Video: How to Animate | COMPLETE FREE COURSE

You'll notice in a few steps here that as I transition and move these backgrounds around, I'm having to copy and paste the sky, you know, the clouds, the sun, all that sort of thing,
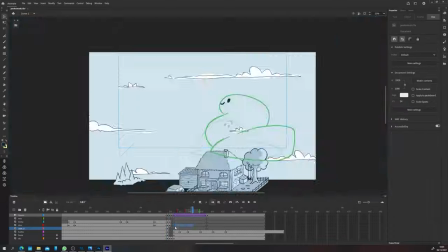1486s
just to get it to work. In the animatic stage, that doesn't matter. If it works, it works, and you can always come back and tidy up later on if you need to.
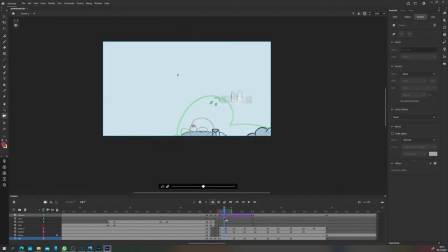1493s
Even simple things like just taking this background and adding some motion blur to it for when Timmy's flying through the air, rather than drawing a new background.
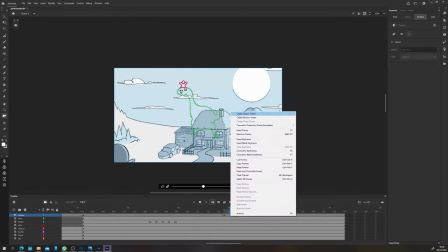1500s
The whole point is you're getting a point across. You're not making something beautiful. And with that said, let's take a look at the finished thing.
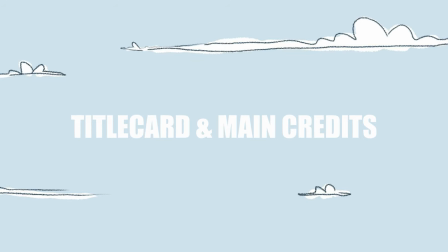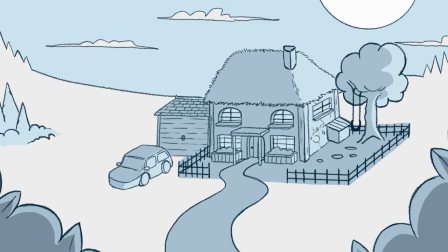1513s Okay, Timmy, enjoy your bath. Don't splash around too much.
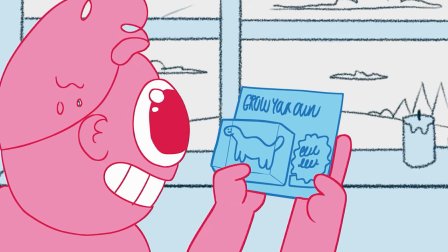1520s Ooh, grow your own dino friend. Just add water.
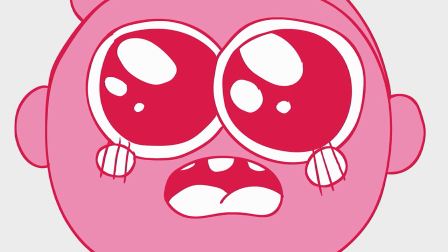1525s I shall call him Mr. Snunky.
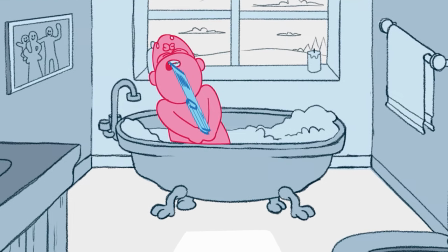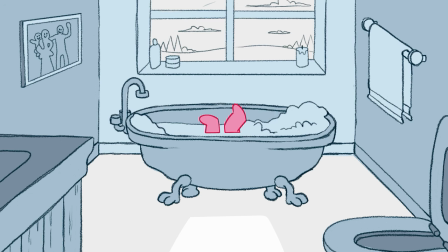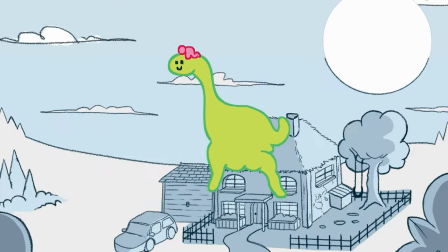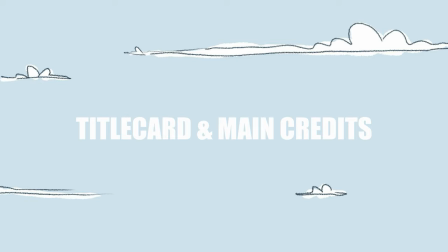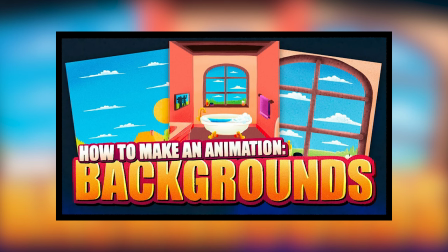1554s
Okay, so there you have it. In this video, we'll learn how to create backgrounds for your animations.
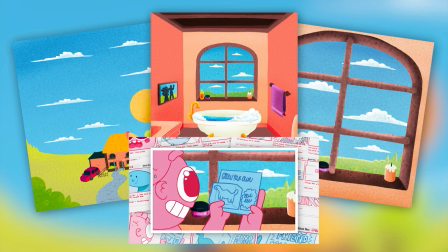1560s
We'll cover some simple techniques regarding parallaxing and talk about how to best work your backgrounds seamlessly into your animations. Let's get to it.
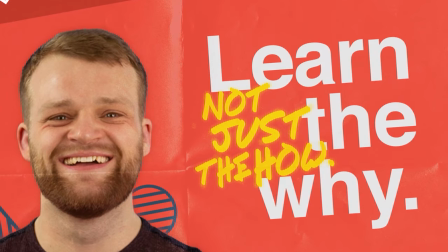TipTut. Hello everybody, and welcome back to TipTut, and welcome back to the How to Create an Animation series. Last episode, we learned how to take our storyboard and turn it into an animatic. So if you haven't watched that yet, you can do so here. If you have watched it, awesome. Today, we'll talk about backgrounds. Backgrounds are a chance to express your animation style in a more detailed and intricate way.
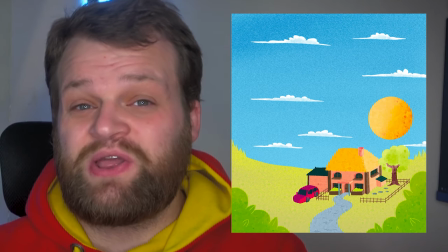1598s
We all know having textures, shading, and complex shapes in your animation adds so much time to the workflow, but as your backgrounds are mostly static, you can use this as a chance to really express yourself without too much impact on the delivery of your animation.
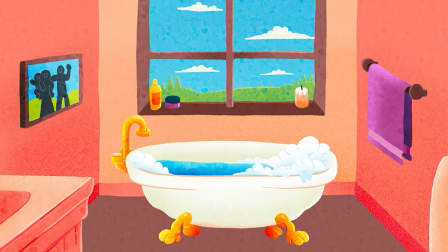1613s
Today, I'll break down my thought process on how I created this indoor background for Just Add Water.
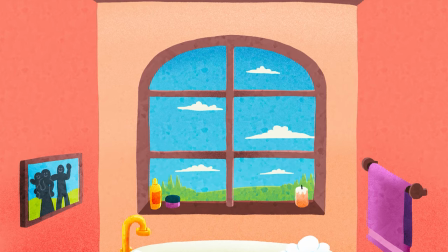1618s
We'll cover what to do about shots that require a moving camera, and how to situate your characters into the scene naturally.
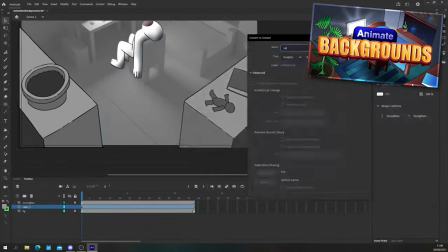1624s
Now, if you struggle drawing backgrounds, I have an existing video on that, which you can watch here.
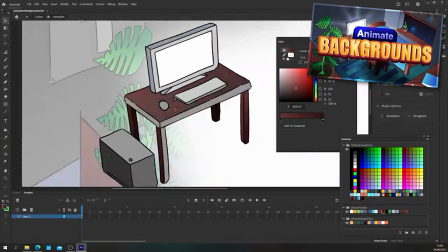1629s
In this video, like we've done in the rest of this series, we'll focus on how it fits into the animation workflow.
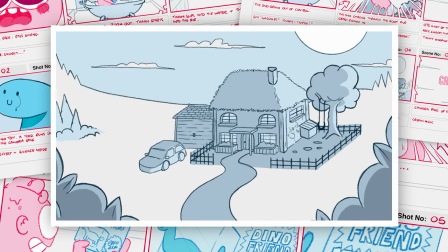1635s
So, to get started, look at your animatic. This will give you a rough idea of what backgrounds you'll need per scene.
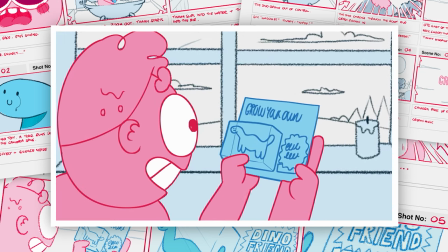1641s
You might think it's one per scene, which sounds obvious, but if there are any changes in camera angle or something like an extreme close-up,
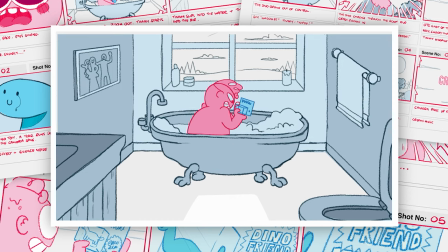1649s
you might find it better to redraw the background with a bit more detail so you can retain the same style in each shot.
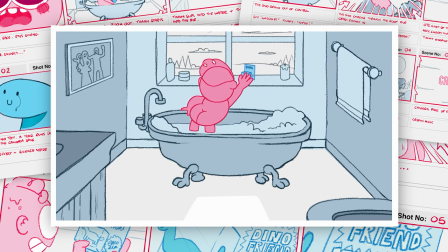1655s
In this scene, for example, we clearly need a wide shot background of the scene, but when the camera moves into Timmy,
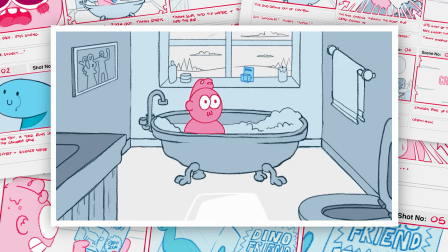1661s
we might find a simple shot of just the window with more detailed items on the windowsill might work better. Next, determine if your background needs to be larger than your canvas size. For example, currently when we move to the extreme close-up of the dino, we can see the edge of the existing background sketch creeping in.
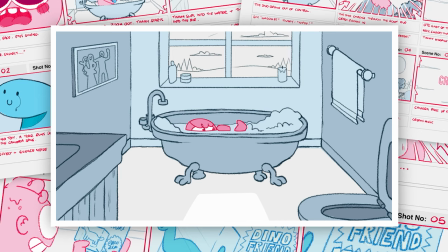1678s
Additionally, at the end of the scene, when the camera briefly shoots up to follow the dino growing,
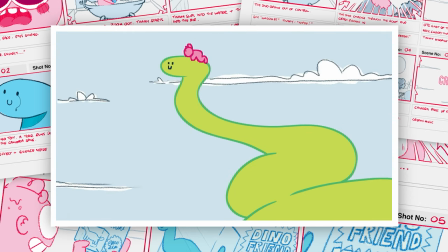1683s
the background needs to move down, so we might need to include more of the window and potentially even some of the roof.
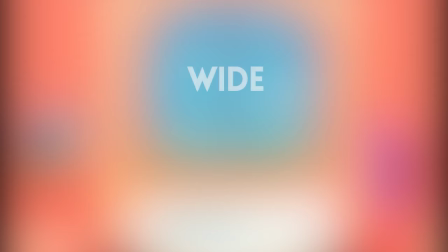1689s
So that's a potential of three backgrounds for this scene: wide, mid-shot of the window, and an extreme close-up of the window too.
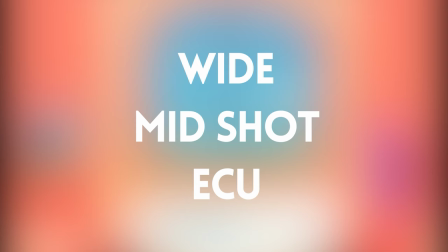1696s
To save time, and because it'll be mostly covered by the dinosaur, I'll just reuse the mid-shot of the window in the extreme close-up of the dino. No one will notice, or possibly even care if they do.
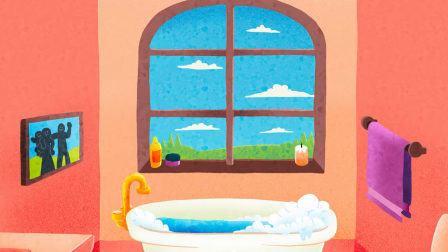1708s
If I show the same low detail bottles and candles and things from the wide shot in the mid shot, that might be a bit distracting, so it's worth redoing that one. Two backgrounds then, both of which need to be a different shape to the canvas, namely taller in the wide to accommodate for the upwards camera motion, and probably square in the mid shot as it'll be rotating around and we need to cover all angles. So let's get to it.
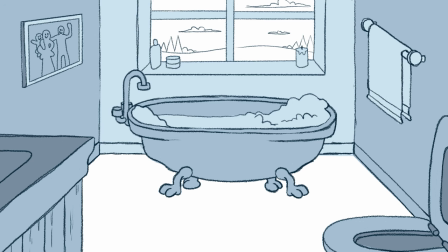1735s
For the wide shot, we'll need at least three layers because of the parallaxing we spoke about in the last episode: wall, bath, sink and toilet.
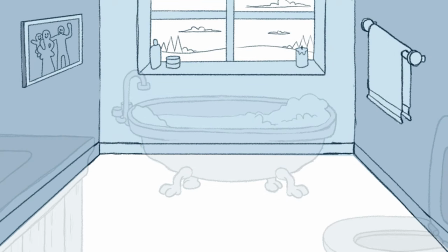1743s
But whatever software you're making your backgrounds in,
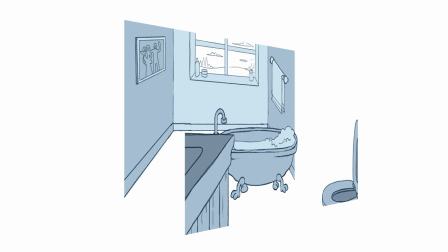1746s
I recommend keeping it as non-destructive as possible and putting everything you can on its own layer.
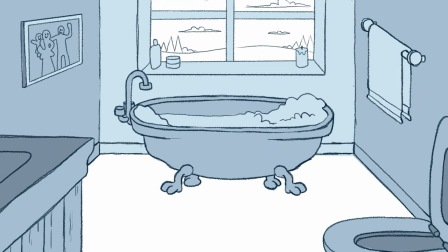1752s
This makes things much more flexible later on, and you can always duplicate and flatten to just three images upon export. Firstly, I need to extend my sketch to include the additional information, such as the window and top of the roof.
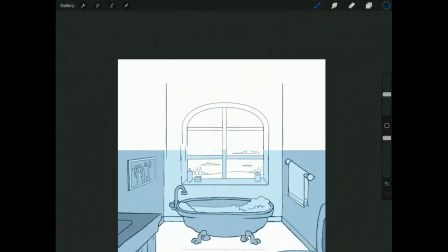1765s
So I use that as an opportunity to refine the whole sketch.
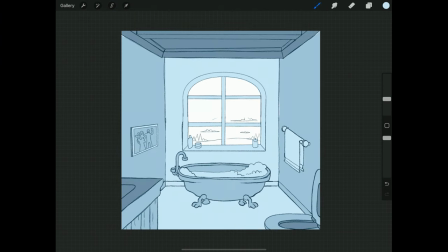1772s
Once I'm happy with that, I need to choose a color palette. This animation is funny, joyous, and silly, so I think lots of bold, bright, oversaturated colors will help with that.
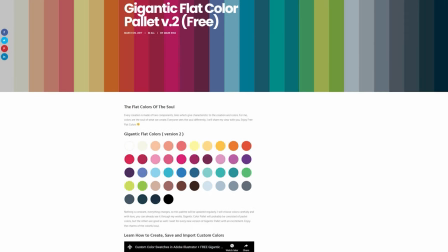1783s
I'm using a brilliant color palette by Gigantic, the link to which is in the description. But if you have trouble pairing colors, I have a video on that too, which you can watch here. Try to pick a palette that suits the mood of your animation and then just dive in.
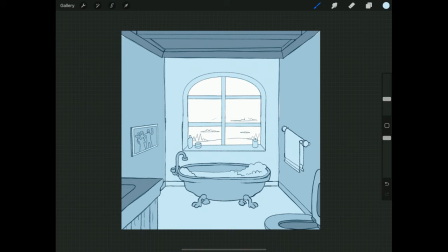1797s
First, do a quick color sketch of your background.
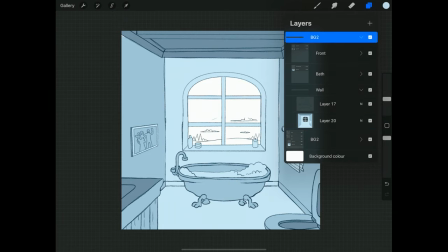1800s
Colors have a very heavy visual weight, so you'll want to make sure your colors are drawing your audience to the correct part of your background. If you don't know what visual weight is, watch this video here. I want everyone looking at the bath.
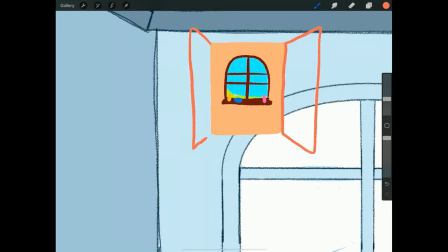1814s
Other aspects like the camera movement and the fact that the character is banging in the middle of the frame help direct the viewer's eye,
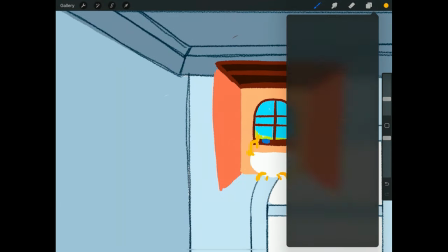1820s
but doing a quick color sketch to determine what best leads the viewer's eye towards the bath really helps.
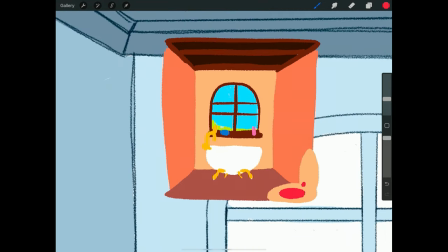1826s
Obviously, the bath is white, so darker walls, floor,
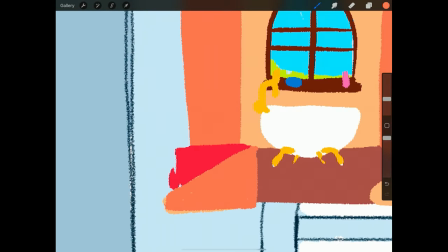1830s
and objects will help add a good amount of contrast to the image, drawing the viewer's eye to the center.
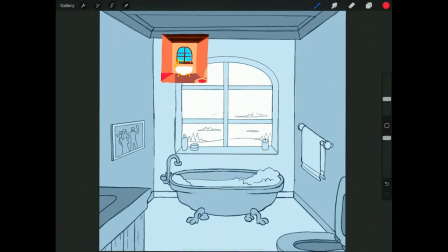1835s
Okay, I'm roughly happy, let's move on. I want a lineless style for this animation, so I'll start out with a block base color on whatever object I'm drawing first,
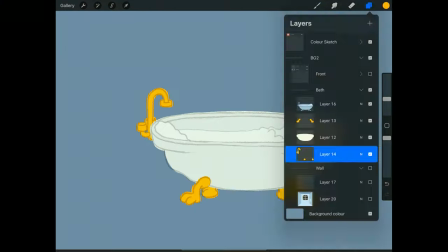1846s
in this case, the bath, as that's the most important thing in the scene.
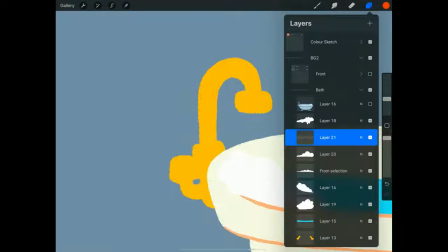1851s
Once I'm roughly happy with those block colors, I'll go and add some accent lines where we need differentiation between elements,
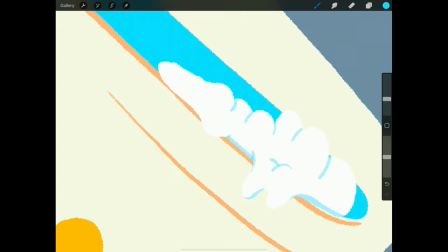1858s
like at the edge of the bath's rim or details on the tap. Usually, I'll just use a brighter or darker shade of whatever the base color is. After block colors are done, I like to add a new layer on top using a clipping mask, so it only draws in the layer beneath.
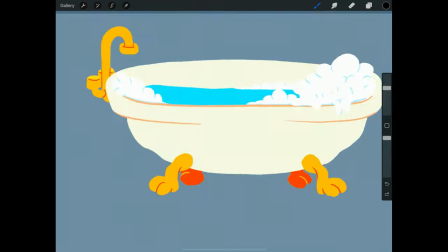1877s
I'll usually set this to overlay mode, then using a white brush for highlights and a black brush for shadows, I'll add some basic shading to my object.
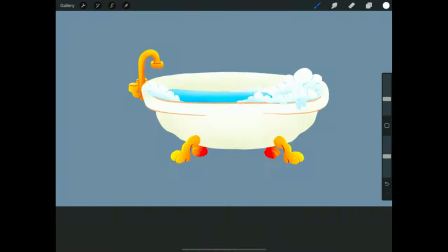1885s
I do it this way so I don't have to worry about color in the next step, which is to add some texture.
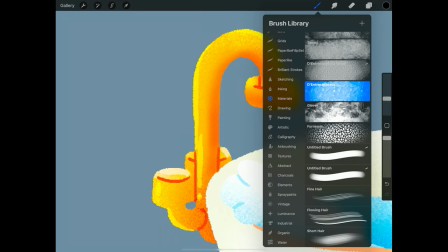1890s
Using a texture brush, at the moment I'm loving this watercolor style brush that I can't pronounce in Procreate,
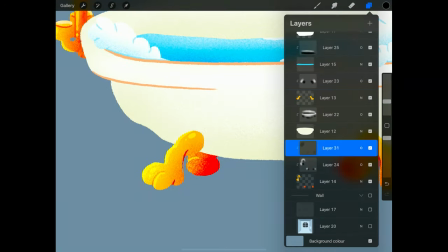1896s
I'll do a general light wash over the object. Again, on its own layer, set to overlay.
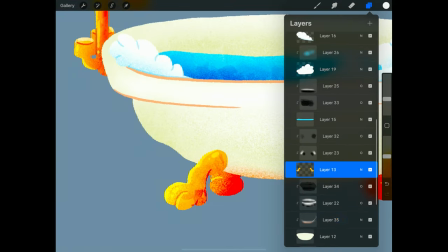1906s
Then I go back with a colored brush on its own layer and add some actual colored shading and highlights, which the two overlay layers make really pop.
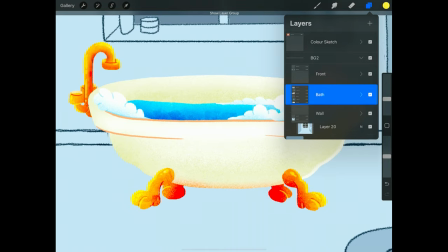1918s
Everything gets put in its own folder, and I do the exact same process for the rest of the objects. When it comes to drawing the next background, don't be afraid to move things around a little in order to create a better composition.
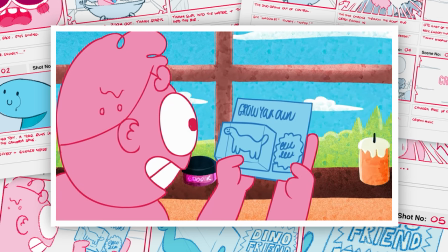1933s
In this shot, you should definitely be able to see the bath at the bottom of the frame, but it doesn't add much and it would be visually distracting, so I removed it.
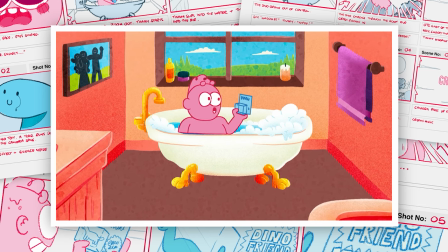1942s
It's my animation. I do what I want. Same thing with the bottles on the shelf. If they'll all be covered by Timmy, shift them about a bit so everyone can see your hard work. If it works for the shot, of course. Once you've got your background, simply export it in the various layers you need, or just take the source file into your animation software if it supports that, and then test it in your animatic.
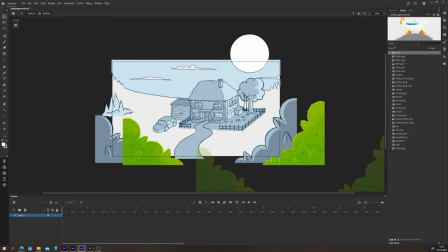1962s
With Adobe Animate, I can just replace the contents of each symbol I made.